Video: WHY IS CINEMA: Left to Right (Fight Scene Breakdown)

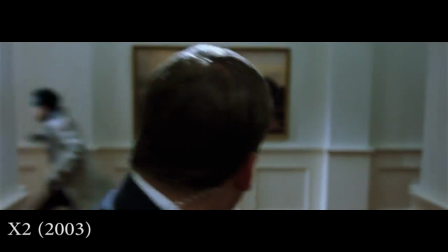As he takes out Secret Service members,
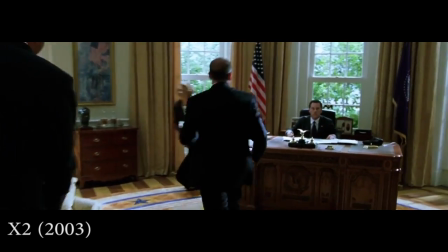we realize that the vast majority of Sink's action is framed with the action of one character going from the left side of the screen to the right side,
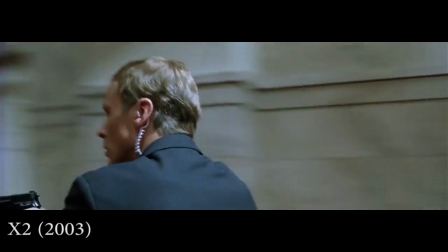or straight down the 180 line, so we always have a clear distinction of both progression and spatial clarity.
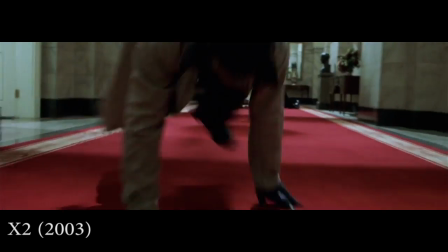However, this too makes it too easy for the eye to follow, and thus we are bored quickly.
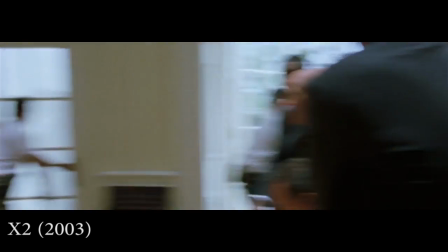Here are some of the biggest action beats that prove this.
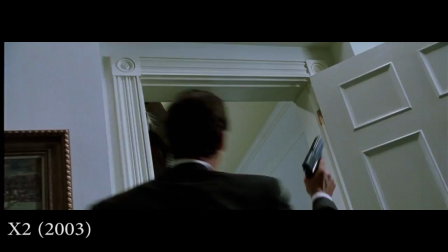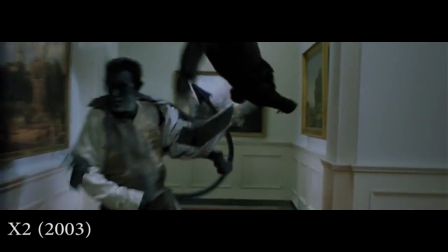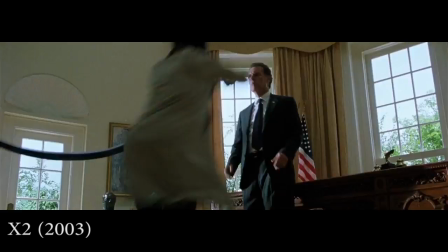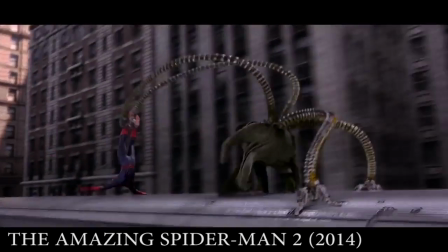Another superhero film to do this is Rami Malek's The Amazing Spider-Man 2, where two characters fight on a train,
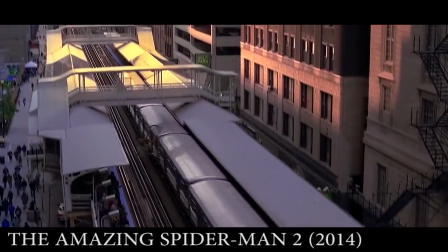but their actions are almost always combatant in the same direction, despite their changing of positions on the train itself.
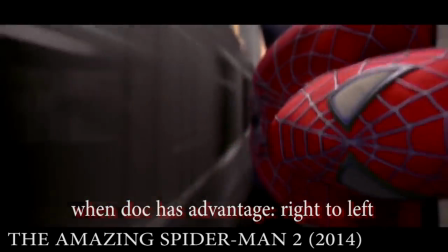Doctor Who always punches or attacks from right to left, and Spider-Man is always attacking left to right.
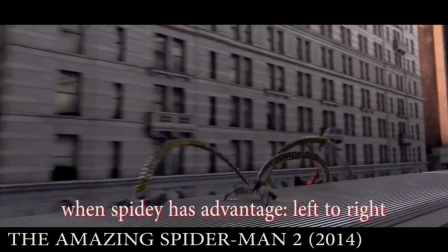Spider-Man's positioning is also there to show a progression to Western audiences as we read left to right.
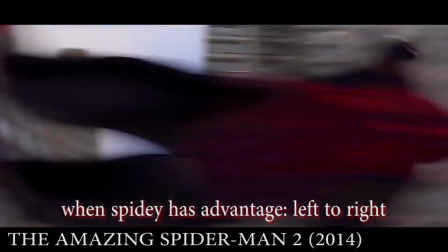This is an important note because Western audiences are the ones that matter.
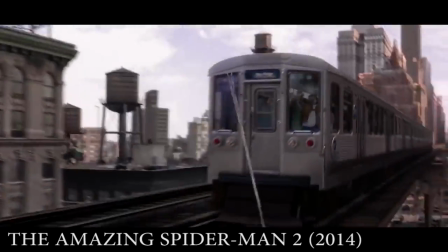Even when Spider-Man is flung from the train, he is seen attempting to get back on from the left side of the screen, making his way to the right.
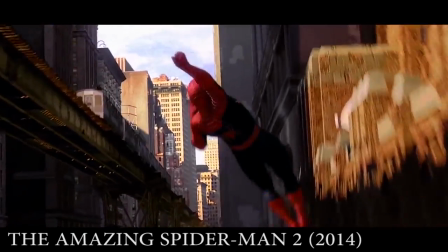My hope is that, by seeing these examples, one will realize what not to do in a fight scene if they want to make it truly exceptional and thrilling.
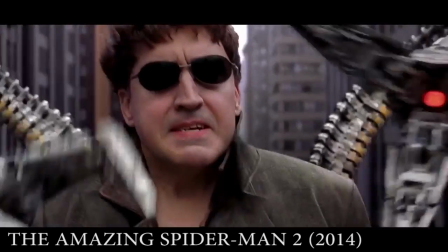By guiding the eye too much, we become too rooted in the locale of the fight scene,
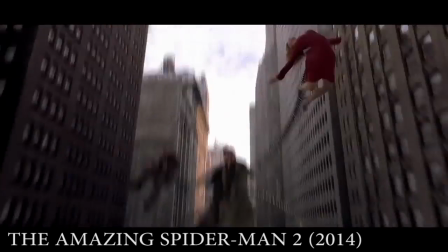and our understanding of geographical space overpowers our lust to be lost in a series of punches against the Expendables.
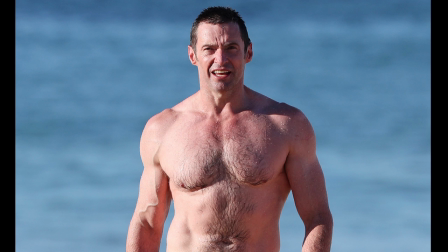I hope that you guys enjoyed this video essay that was here at this time in this point of now. And if you want, you can donate to my Patreon. I've got some exciting news coming up soon about other projects that I'm going to be doing. So if you're here for those, congratulations.